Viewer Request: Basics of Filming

gibberish to you but it is important so if you do end up you know getting some free time go out and shoot with your camera see which one looks better for you try out a little bit of slow motion and see if that slow motion looks good and that will lead me into
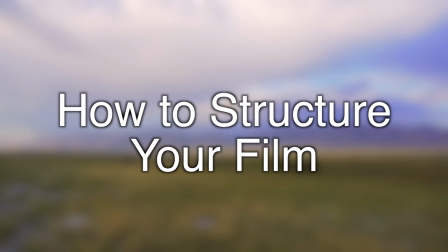262s
my part number two which is how to structure your film so structuring your filming is a really really great way to make it easier on you when you're actually filming because it gives you kind of like a solid structure every spot that you go of what you need to get and then also it'll make it easier on the viewer to understand what's going on. Now the way that I really like to kind of do this personally is kind of some of the basics of film. In general it's have an establishing shot which is just like a wide shot of the area just to kind of show you this is where I am and then you can kind of go in from there you know maybe zooming in on somebody that you're with or an action that they're doing and then you can get into like some of the more detailed shots like close-ups stuff like that because imagine if you were to go to the beach and
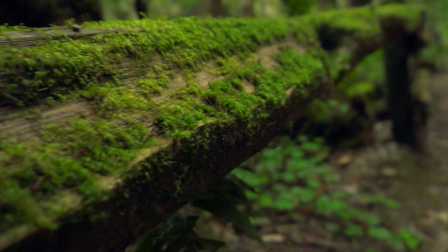316s
just only be filming the rocks down on the ground and then without notice you go to a new location it's a forest and you're filming close-ups on the tree trunk the viewer isn't really going to be having any idea of what's going on because all they see is rocks and then they see tree trunk so those two things don't really mesh together so a good way to kind of make this easier on them is by doing those establishing shots now I'm going to show you kind of an example right here from a video that I did out in the Sierras where I kind of think this is a really really good example of the establishing shot and then going into a new
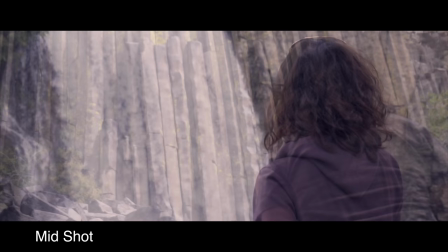353s
location so I will lead this in with
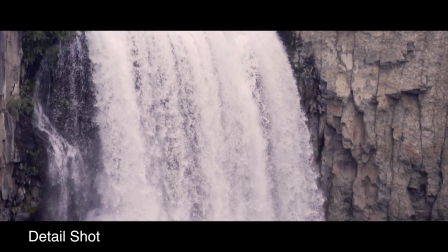357s
the previous scene so you see here it's a waterfall and then the water going down and then it's gonna go into a new
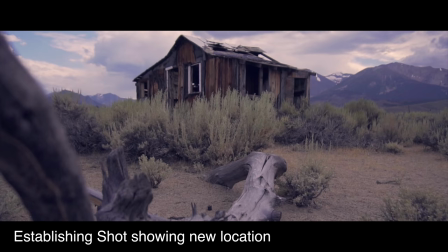364s
location where it has a nice wide shot showing okay now we're in the mountains came more mountains okay let's see what's this
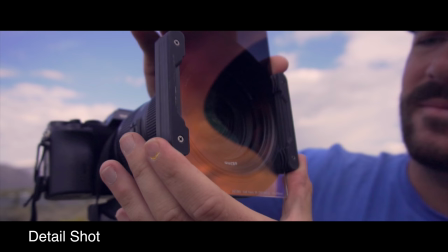372s
a building okay nice an establishing shot of the building so we're at the building I'm walking towards a building and then you can assume that I am
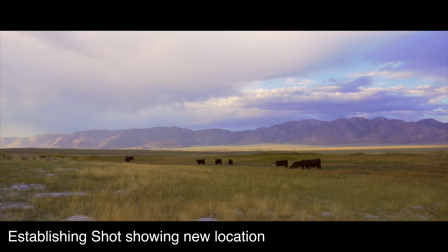380s
taking photos of the building or of just the area in general and then that will lead me into my next location look nice wide shot of
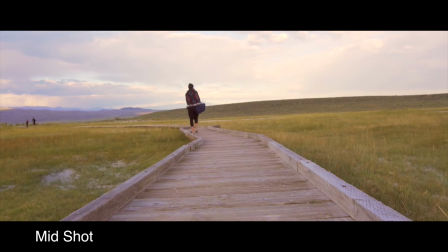389s
some grasslands and then walking through the grasslands and then a
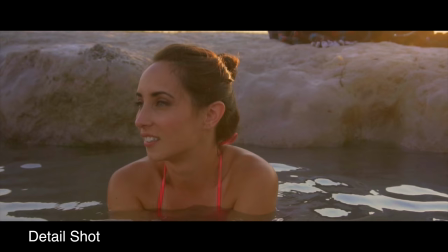393s
second shot just from a different angle because I thought it looked cool and then you have some
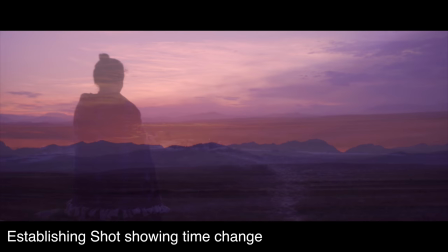398s
water people sitting in the water so it's kind of an easy way to kind of show the location from spot to spot without kind of
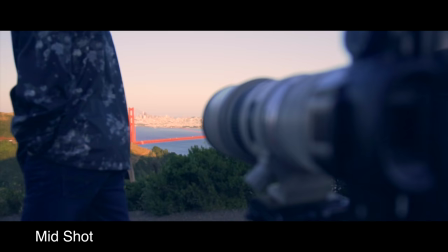407s
getting lost in what's going on so here is another example and This is in San Francisco.
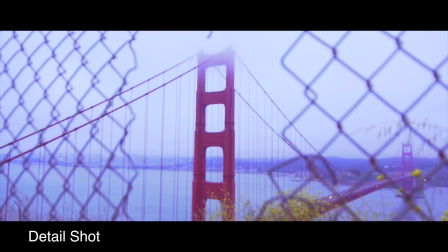415s
So obviously, again, I'm taking photos of the Golden Gate Bridge. And you see it here, taking some photos.
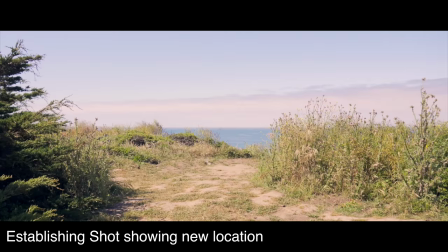422s
And then I'm going to transition into the next scene, which is me walking up to a cliff.
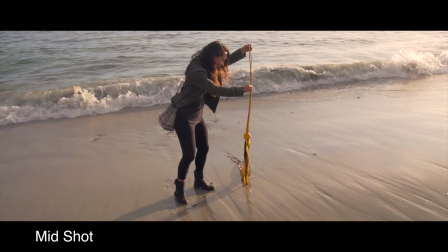429s
So you can see how that would be a lot easier for somebody to follow. Because imagine if I had been in San Francisco,
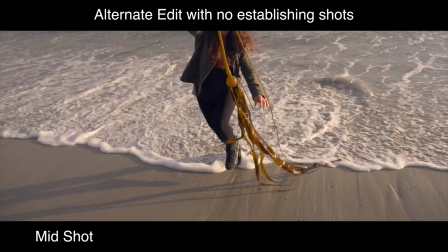436s
taking pictures of the bridge. and then all of a sudden we're down on the beach pulling seaweed out of the ocean and then walking on rocks. There would be no correlation between those two and nothing to kind of transition it into that spot. So that's why I like to use the kind of like establishing shots to kind of show that you know okay this is the new location this is the new setting and then you can go into it from there.
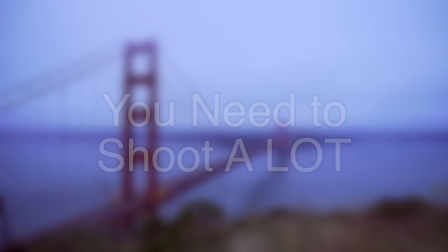461s
So then my third and final tip is you need to shoot a lot. And when I tell you that you need to be shooting a lot of footage, I'm not kidding, because that Sierra video, for example, is only two minutes long, and I filmed over an hour's worth of footage. So just to put that into perspective, every minute of footage that I was filming, I only used about two seconds of that. So if you're going out to a location to go film for like an entire day You know, you might only get a minute worth of good footage now.